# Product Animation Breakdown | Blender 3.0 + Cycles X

So what's up guys, I created the simple animation right here.
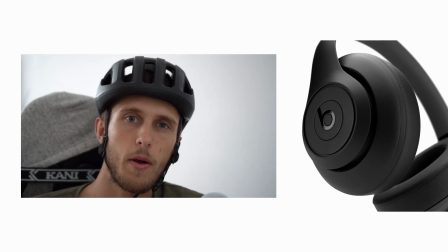I'm going to break down the project, show you the light setup, the shader setup, the link file setup, and yeah, just break down the project.
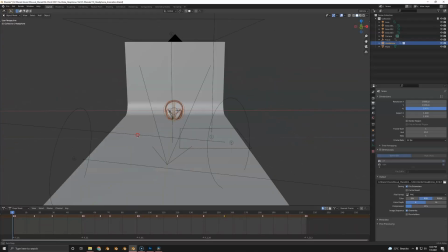So let's jump right into Blender. So this is the file, we're just going to hop over to the camera.
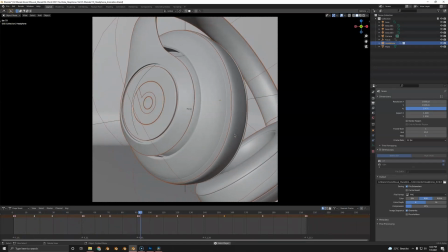So this is it, you've already seen it rendered out. So this is the animation, pretty simple keyframes, and that's pretty much it.
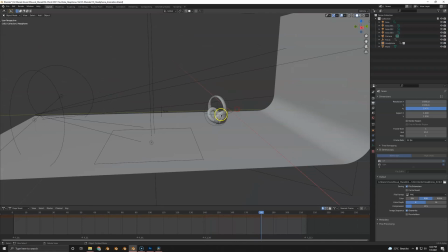Maybe let's talk about the keyframes first. So this is the object. This is a linked object.
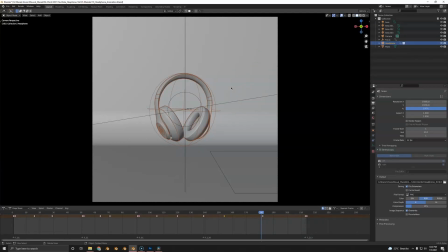I'll show you the link file later, maybe in the video, but how I made this is basically some master keys.
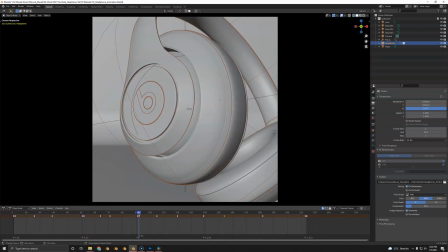So I've got like the positions here with doubled keyframes,
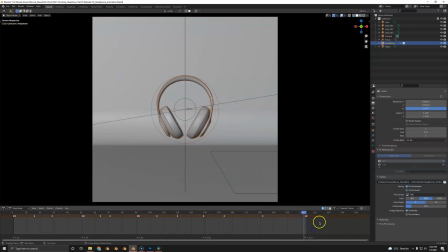except here, because here got a little bit too slow on the dope sheet, copied and pasted. So these are exactly the same keyframes to really flatten out the curve here. Otherwise I keyframed a little bit into the movement here and a little bit into the movement here and scaled these down.
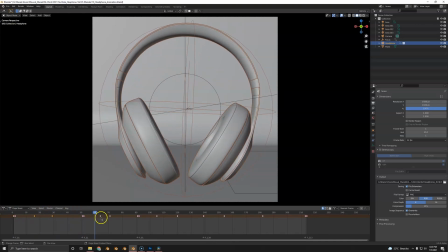So it's a slow movement, fast and slow. That's pretty much how I created this fast and slow, fast and slow.
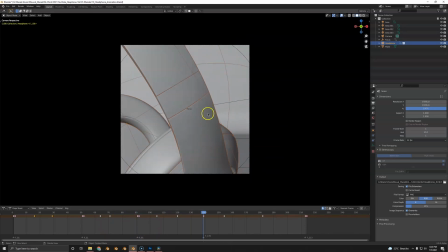That's pretty much it. That's how I created the animation.
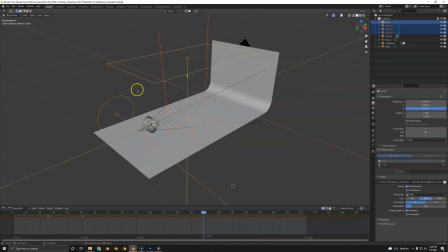The light looks very random and it is very random because this light is pretty much based on the angles of the product.
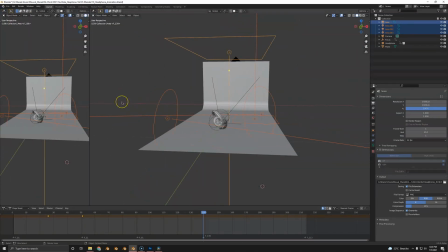So if we open up a second window and a 3D view right here, the main light, I'll turn it on.
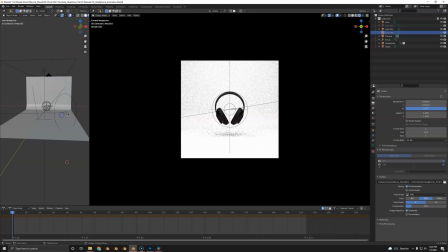Maybe I'll turn everything off for now. So the main light is just the top light here.
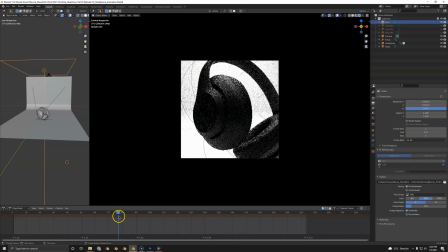And yeah, it already looks okay. But you see here, it's pretty dark.
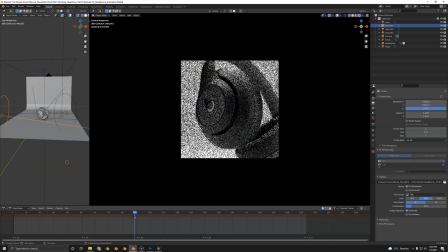So if I unhide the lights, here's light. So I really, so if we go to the master keyframe, you see the reflection on the badger B, of course, not the beats by Dr. Dre B. You see, this is exactly that light.
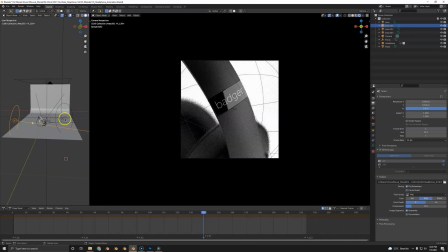So on this keyframe, I positioned the light. So also on this one, this light is perfectly positioned on the main keyframe.
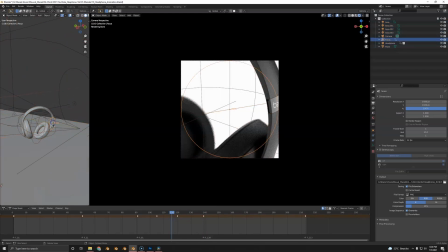Otherwise, my focus object is this little circle. And as you can see, I also key frame this.
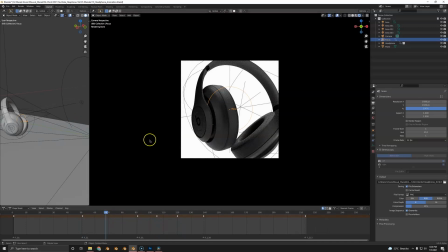So I'm moving this manually, or not manually, but like manually keyframed on top, it's not tracked to anything.
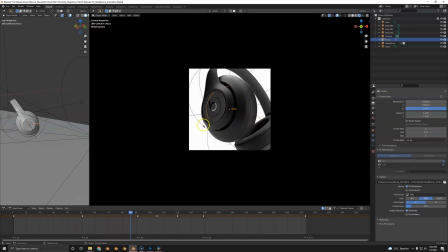Because sometimes I think tracking is almost too realistic, unrealistic. And this is more realistic if it's not perfect.
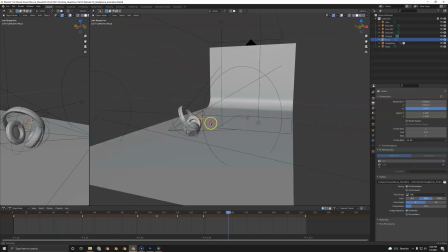And also these few keyframes were quickly keyframed okay so far to that then maybe we can look at the materials as i mentioned
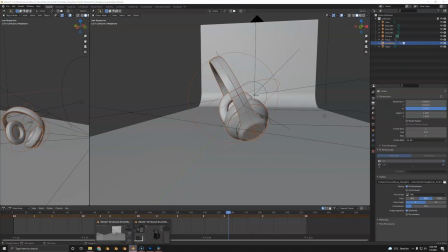this is a linked object so we can't look at the materials here so we're going to head over to our link file here i set up the materials based on
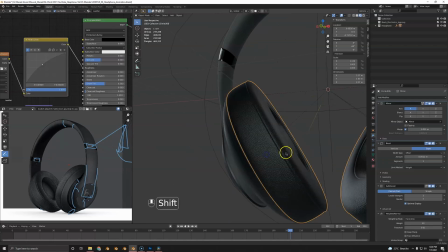a main image right here and this is a standard leather texture from
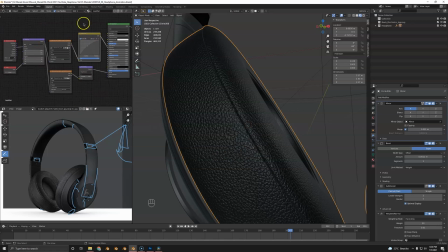textures.com i used a curve yeah that's it to just manipulate the roughness little
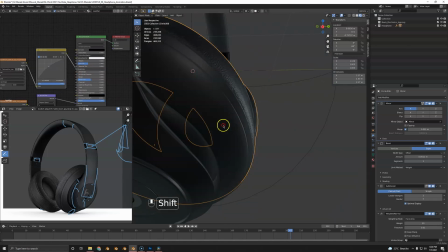bit otherwise it's really just black and has noise um the inside has
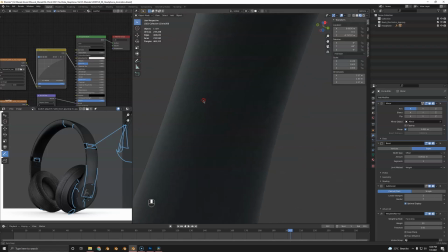like a fabric and also this has like a fabric texture i might should
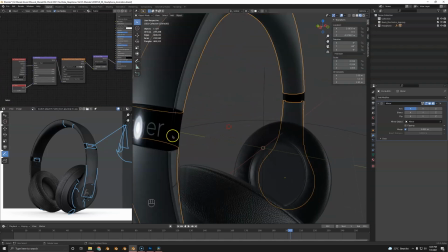click it maybe it's just a normal map also textures.com here i created a very very simple black and white texture that i'm using as a mix inside
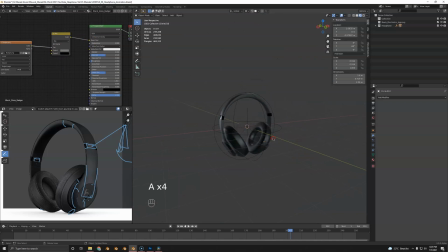of the base color just like this um and zero roughness very very basic this is all parented to this empty you see it's very laggy
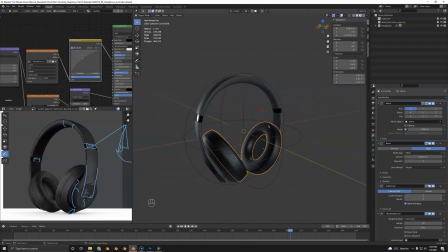because we've got a lot of modifier action here and that's why i linked the file so we can smoothly animate this file and what else can i say about this not much that's really the core of it if you
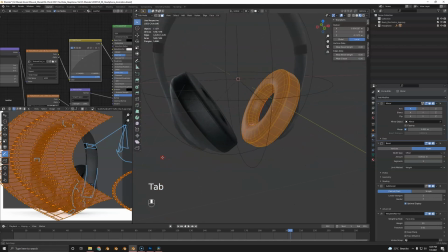would want to model this this is the mesh it's pretty basic the only
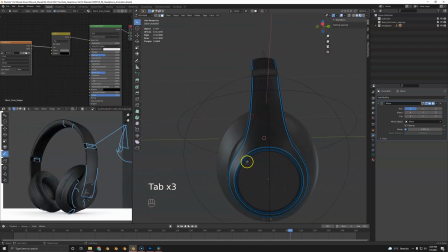thing that wasn't that basic was this shape because just a bit hard shape to do
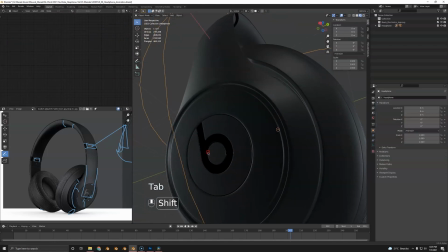and also this was based on an SVG so this part I had
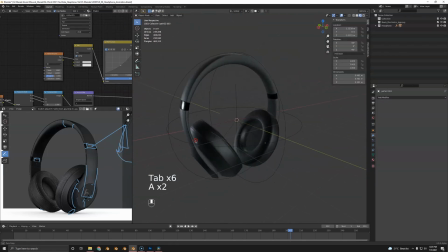to clean some stuff up but yeah pretty pretty simple all in all and kind of semi-beginner friendly so that's it so if you like this video this is actually based on my very first course I made so the course is going to be pretty cheap since my very first one still you're going to be able to learn a lot from modeling to animation to rendering and yeah just the complete project so head over to my gumroad